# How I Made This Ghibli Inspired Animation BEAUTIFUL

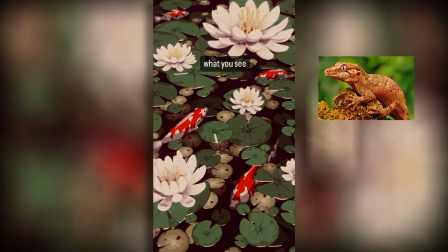0:00 Upon looking at this animation I made, your lizard brain probably tells you in your head, oh, that looks beautiful.
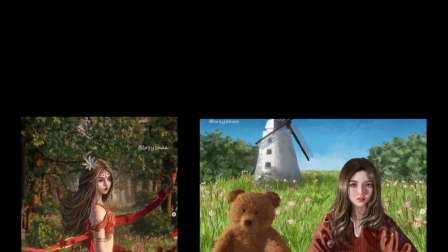0:05 But have you ever asked yourself why a particular piece of art actually looks good? Over many years of being an illustrator and animator specializing in making art that looked quote-unquote beautiful,
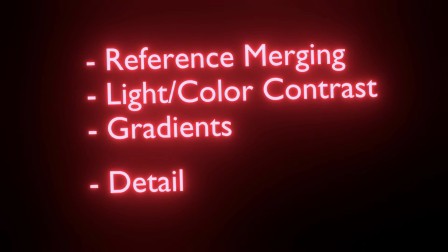0:14 I've deduced five replicable ingredients in stylized art that triggers our brain to believe a work is quote-unquote beautiful.
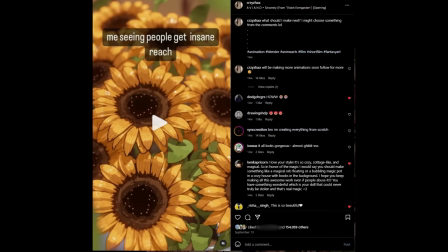0:20 Knowing them is extremely important for maximizing the quality of your works, so if you want to ensure your posts get more than 10 likes, keep on watching.
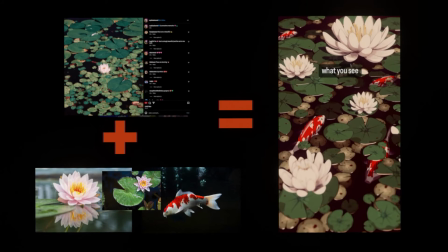0:27 To start with, let's talk about reference merging. Reference merging is simply the process of finding as beautiful of references as possible and merging their qualities together.
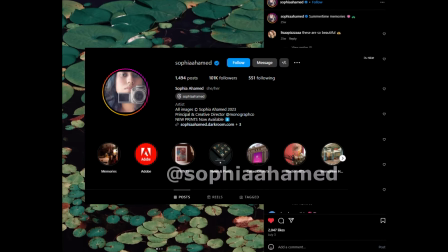0:35 Check out this image by Sophia Ahamed, sorry if I butchered that, on Instagram. This was the image that actually kicked off this project for me.
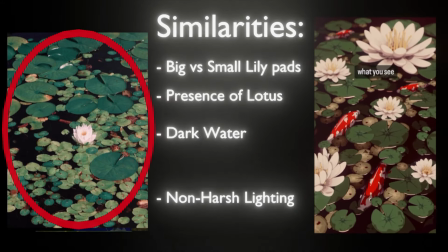0:42 You'll be able to notice similarities between the two. In this picture, there are two main types of lily pads. The big green ones and the yellow smaller ones.
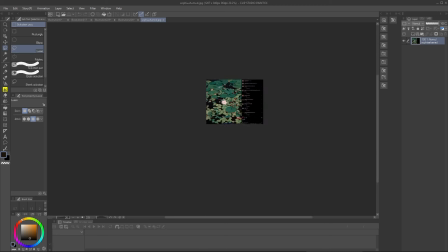0:49 This is an element that I used in my animation here. Make sure you look at this image from far away so that you can see it from a distance and thus observe the image from a broader perspective better.
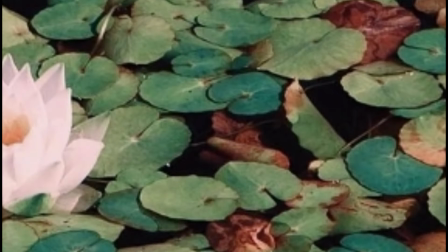0:57 You could also squint your eyes to blur the image, which will be able to help you focus on the overall layout of the image and not get bogged down in the details when you're just starting out making a piece.
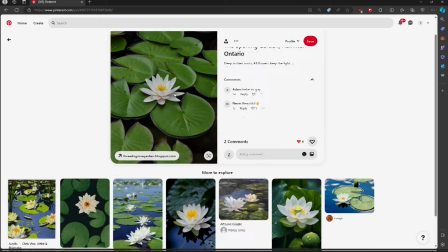1:06 To texture the lily pads themselves, I looked up more reference images on Pinterest and found ones that I thought were pretty, and then used the information I got there to inform my texturing.
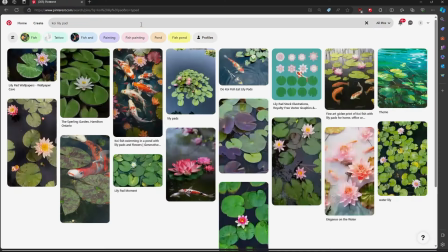1:14 When it was time to add koi, I did the same exact thing, looking them up on Pinterest and taking qualities that I thought were the most beautiful about the koi, and combining them together.
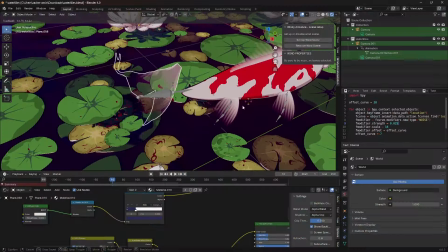1:21 For example, this tail isn't exactly realistic,
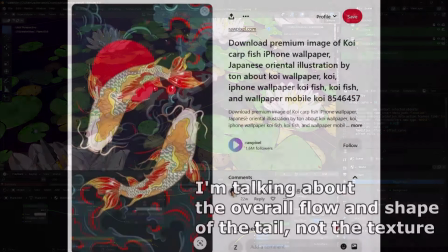1:24 but I saw some art pieces of koi on Pinterest that had a tail that was more stylized like this, so I thought it would look cool, which is why I modeled it that way.
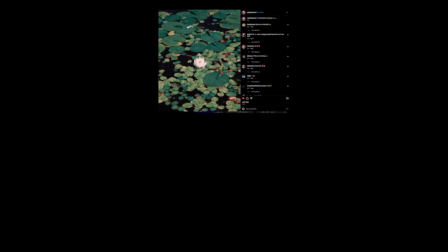1:31 As you can see here, we had our initial reference image to dictate the overall feel, and now we're using other reference images to try and determine how we want the individual subjects to look.
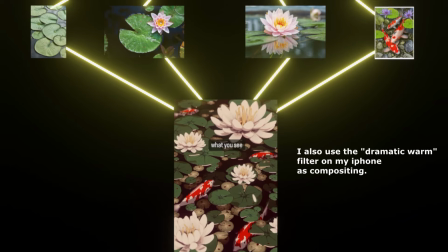1:40 We then bring this all together to get our final animation output. The next ingredient is light and color contrast.
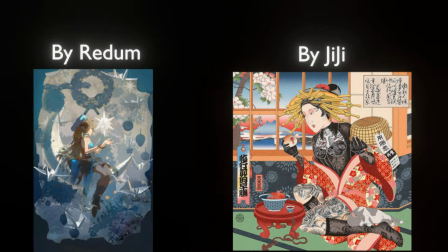1:45 Now, you've probably heard this one already, but there are quite a lot of nuances involved in contrast.
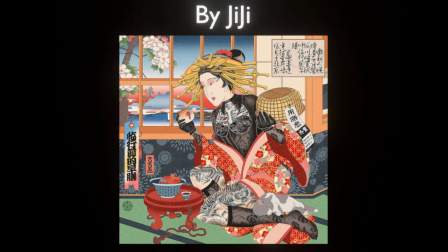1:49 For example, some images hardly have any light contrast but still manage to be beautiful by compensating with either a high detail,
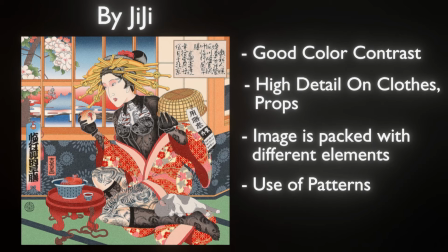1:56 good color contrast, or a combination of the two.
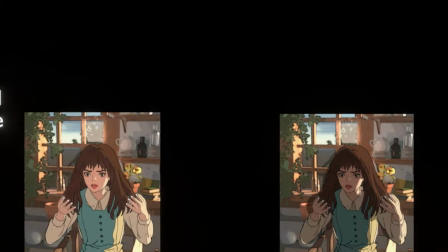1:59 Generally, adding contrast in lighting is a balancing act, and you want to add just enough so that the image doesn't start to look messed up because the contrast becomes too deep fried.
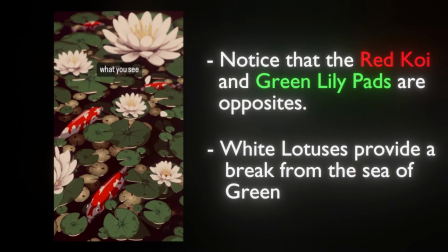2:06 Color contrast is also very important. I'm sure you've all heard about using complementary colors before, like blue and orange, red and green, yellow and purple, etc. The reason that's emphasized a lot is because it actually works very well. Look at this illustration I made a year and a half ago.
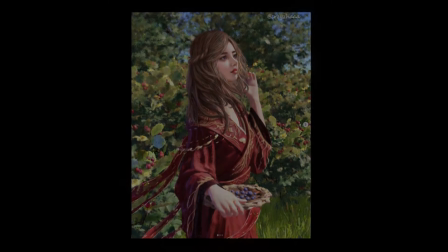2:19 She's wearing red and the background is green. So this is an example of a good execution of this theory. Additionally, keep in mind that color schemes of natural things tend to work very well.
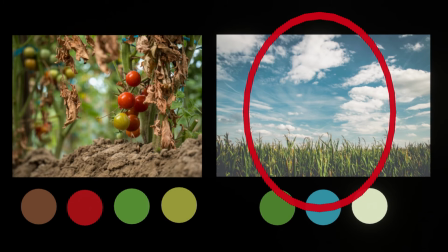2:27 Other natural color schemes can be observed in nature like blue, white, and green, representing the sky, clouds, and grass.
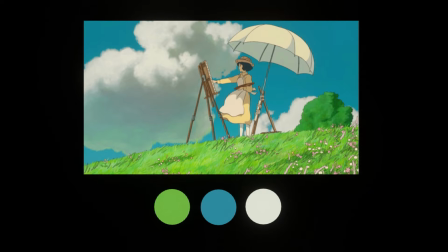2:33 And if you use such a color palette in your works, you'll make something beautiful. Moving on, let's talk about gradients.
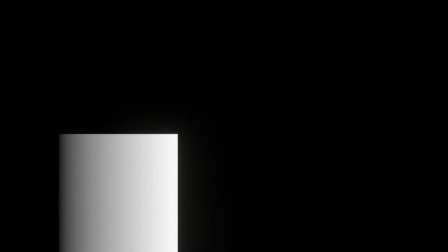2:38 These are quite interesting and people never really talk about them. There are two main styles of gradients you can make.
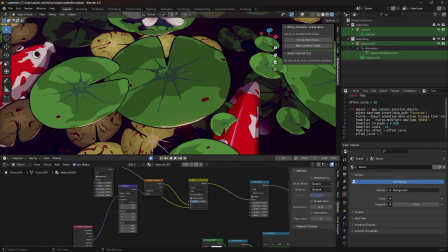2:43 Linear gradients and stepped gradients. On these lily pads, I use a stepped gradient going from left to right to add a sort of contrasty anime effect to it.
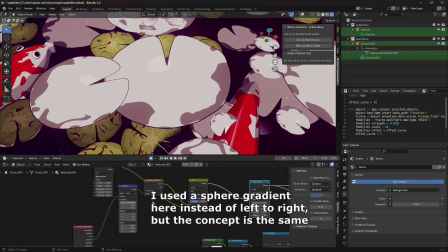2:50 This just makes it feel nicer visually so that it's not so bland and just like a default lily pad with basic toon shading.
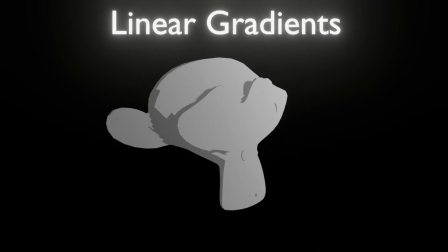2:56 There's also linear gradients you can use but be careful because oftentimes they can do more harm than good.
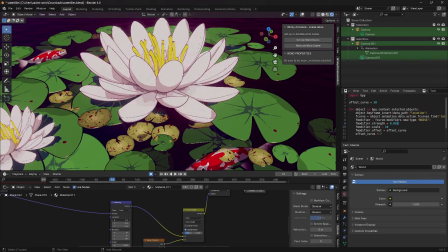3:01 I used a linear gradient on the lotus flower here which gave it a nice effect simulating as if it's darker on the underside.
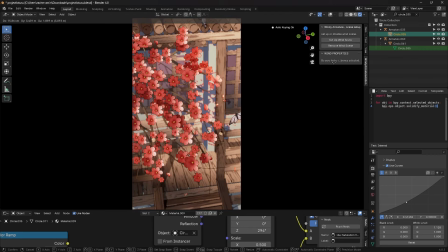3:06 The downside to linear gradients though is they can give a sort of plasticky effect to your model if not used properly.
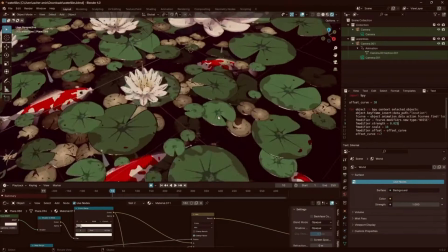3:11 Now let's talk about detail. Realistic things tend to have a lot of detail, so your goal when making stylized art is to add as much detail as necessary, but not to the point of photorealism.
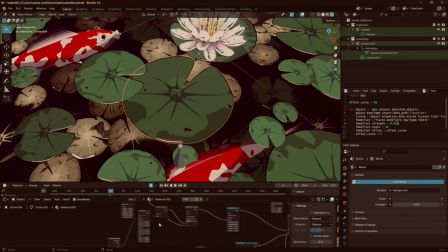3:20 These lily pads are a great example once again. The step gradient I used gives it detail, and I added this spiral to the center.
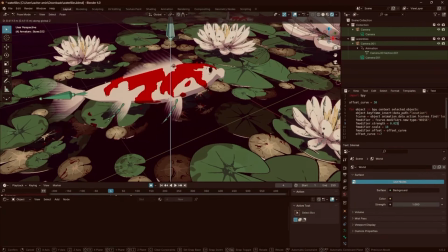3:26 In the koi, since they naturally have the red and white pattern, I was able to just use that as the detail, and not focus too much on anything else.
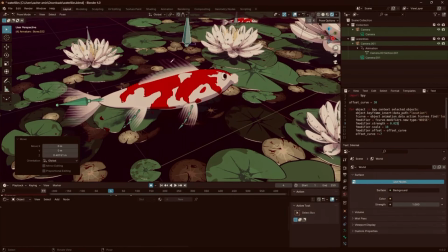3:32 There would have been no point to go in on the fins and make them have every little detail. That red and white pattern alone distracts the eye enough to the point where I don't have to worry about much else.
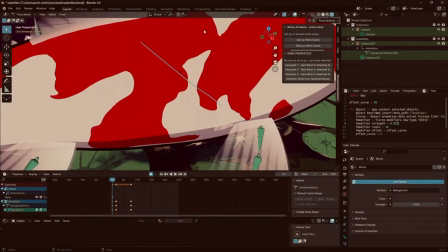3:40 If the camera was zoomed in more, maybe, then we'd have to actually detail the fins a bit more.
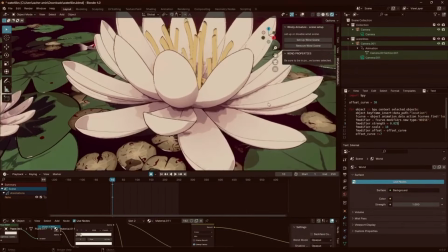3:44 For the lotus, there's a lot of petals, each one having a nice outline around them, and so that outline provides for a pleasurable viewing experience of a detailed flower.
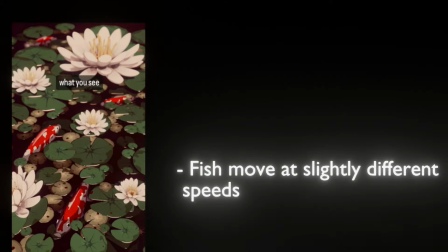3:51 Lastly, let's talk about variety. This one is quite obvious. For example, all of the fish are moving at slightly different speeds, making it less linear and a little more chaotic.
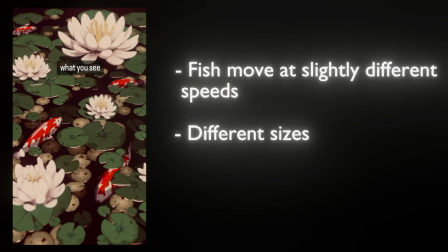3:59 They also have different sizes. The lily pads too have different sizes, and are rotated in varying directions.
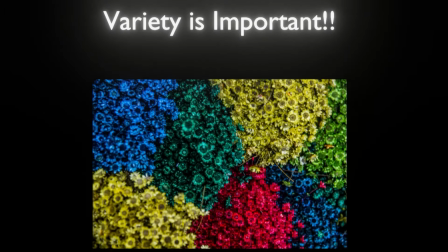4:04 Same with the lotus flower. This last ingredient is quite simple, but makes a big difference in the final layout of your work.